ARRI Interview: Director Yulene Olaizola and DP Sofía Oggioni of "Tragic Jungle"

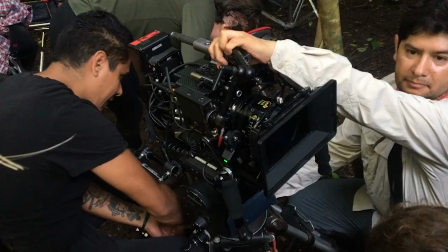(4:02)
I know the Alexa Mini I know that it's a very balanced camera it's
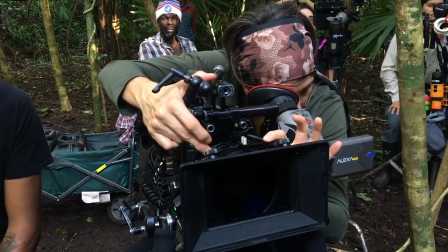(4:08)
a camera that I like operating lightweight it's not easy to walk through branches with
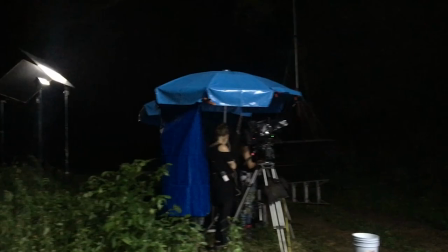(4:15)
a big big big setup of camera I wanted something small also it won't shut down because of any type of humidity issues or stuff like
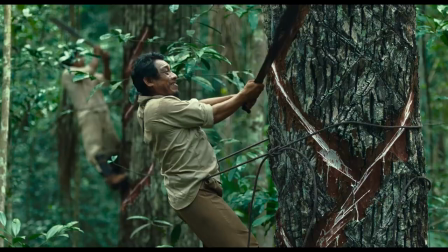(4:27)
that it will withstand the environment for
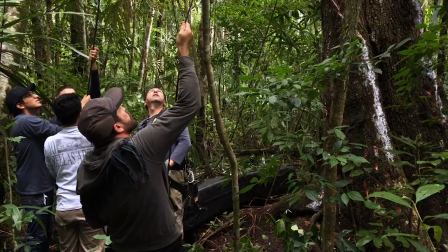(4:35)
this type of shots they you know top of the tree shots they date like this type
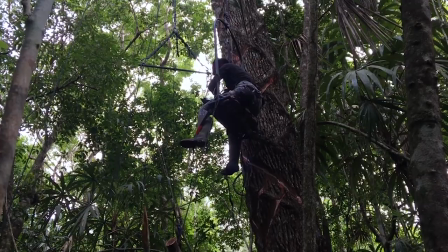(4:40)
of swing with a rope they constructed a
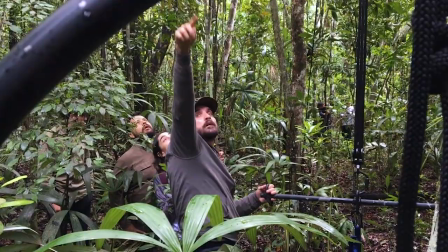(4:46)
very beautiful cage type of thing with a chair for me so I could sit
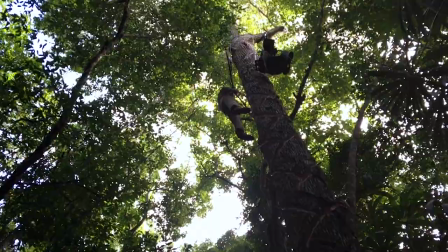(4:51)
there secure myself and operate a handheld camera
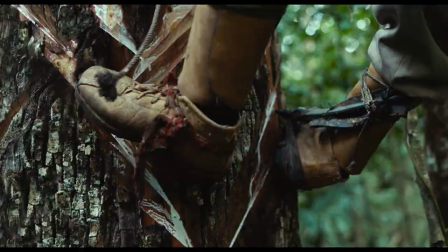(4:56)
on top of the tree which was what Yulene really wanted
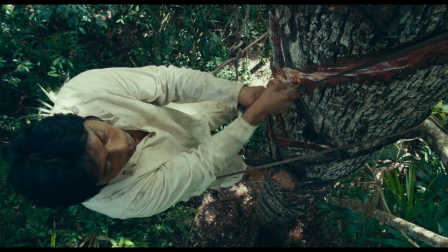(5:01)
to be close of these men and not from a distance. I wanted to create some layering in the backgrounds without going to anamorphic lenses. We choose the S5i Cooks prime
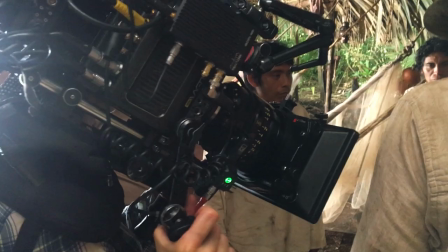(5:22)
lenses and 25-150 zoom Cook.
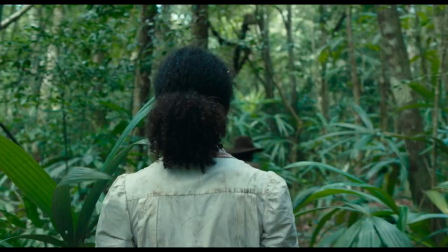(5:27)
The primes just to be able to be close to the characters and be able to
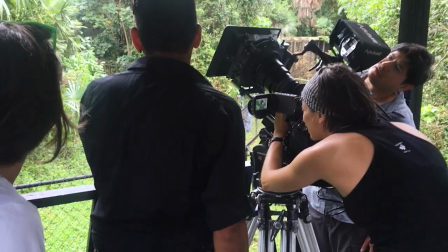(5:32)
hand-held operate the camera and
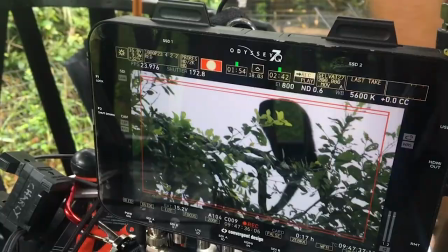(5:38)
then we took the zoom to do some nature shots where it's impossible to get that close to the animals without them running away.
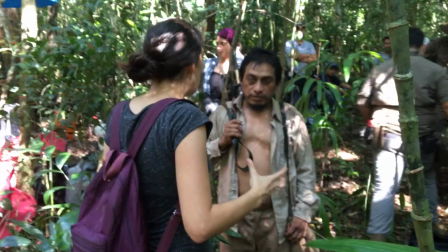(5:48)
One of the biggest challenge for me was to work with all these
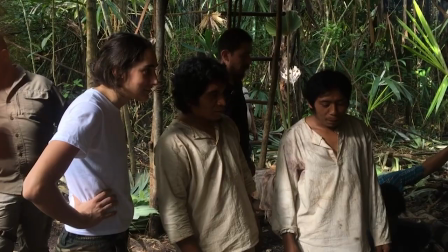(5:54)
different people who came from different countries who speak different languages. For me this is the first time that I work with a big production team
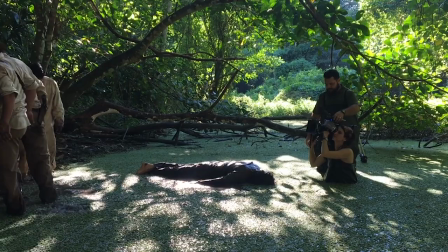(6:05)
and especially to transmit to all this
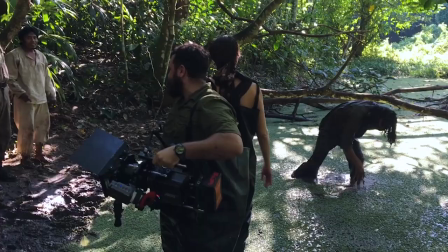(6:10)
big group of people the right energy to be inside of the jungle because
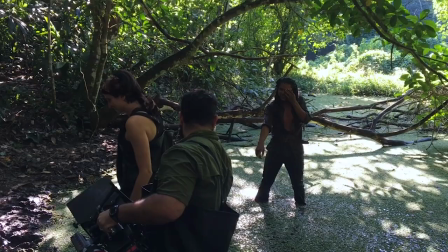(6:15)
of course the weather conditions were tough.
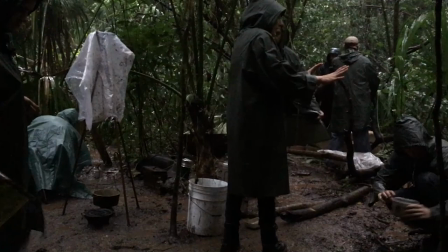(6:21)
It could rain, it could be cloudy the day you need the sun so you need to be flexible.
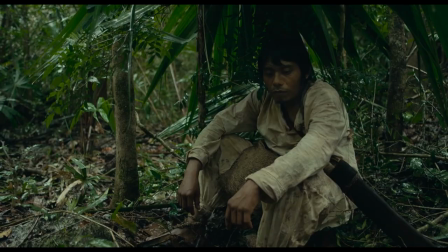(6:28)
Sometimes we didn't have another opportunity to go back to certain locations.
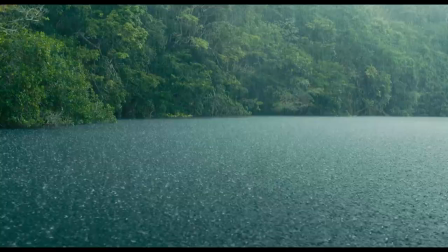(6:34)
A good amount of times we shoot while it was raining and Julene kind of
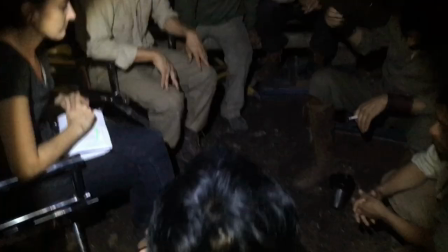(6:39)
improvised with her actors some scenes just because the
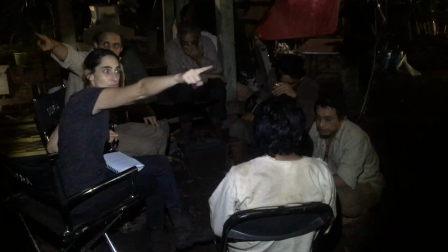(6:44)
climate changed and there was a big storm so So she improvised
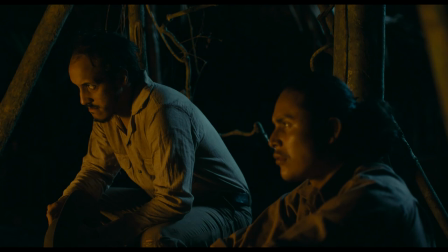(6:49)
some scenes according to what nature was offering to us in the shoot.
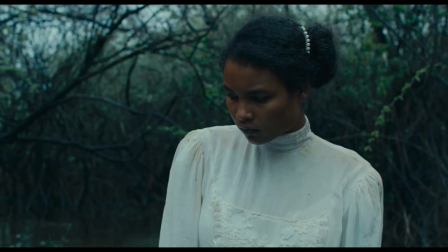(6:58)
What actually attracted me the most was the idea of portraying
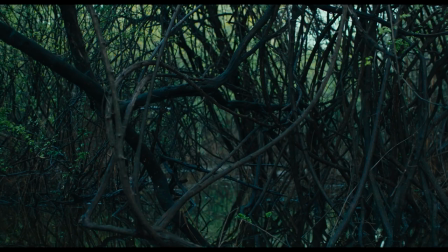(7:03)
a jungle that is almost like a living entity.
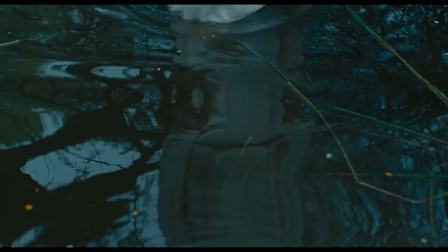(7:09)
The jungle decides to defend herself from the humans that try to steal its treasures.
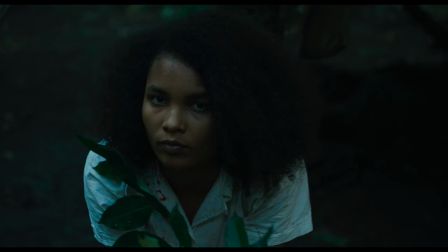(7:23)
using the powers of other mysterious creatures that live inside the jungle.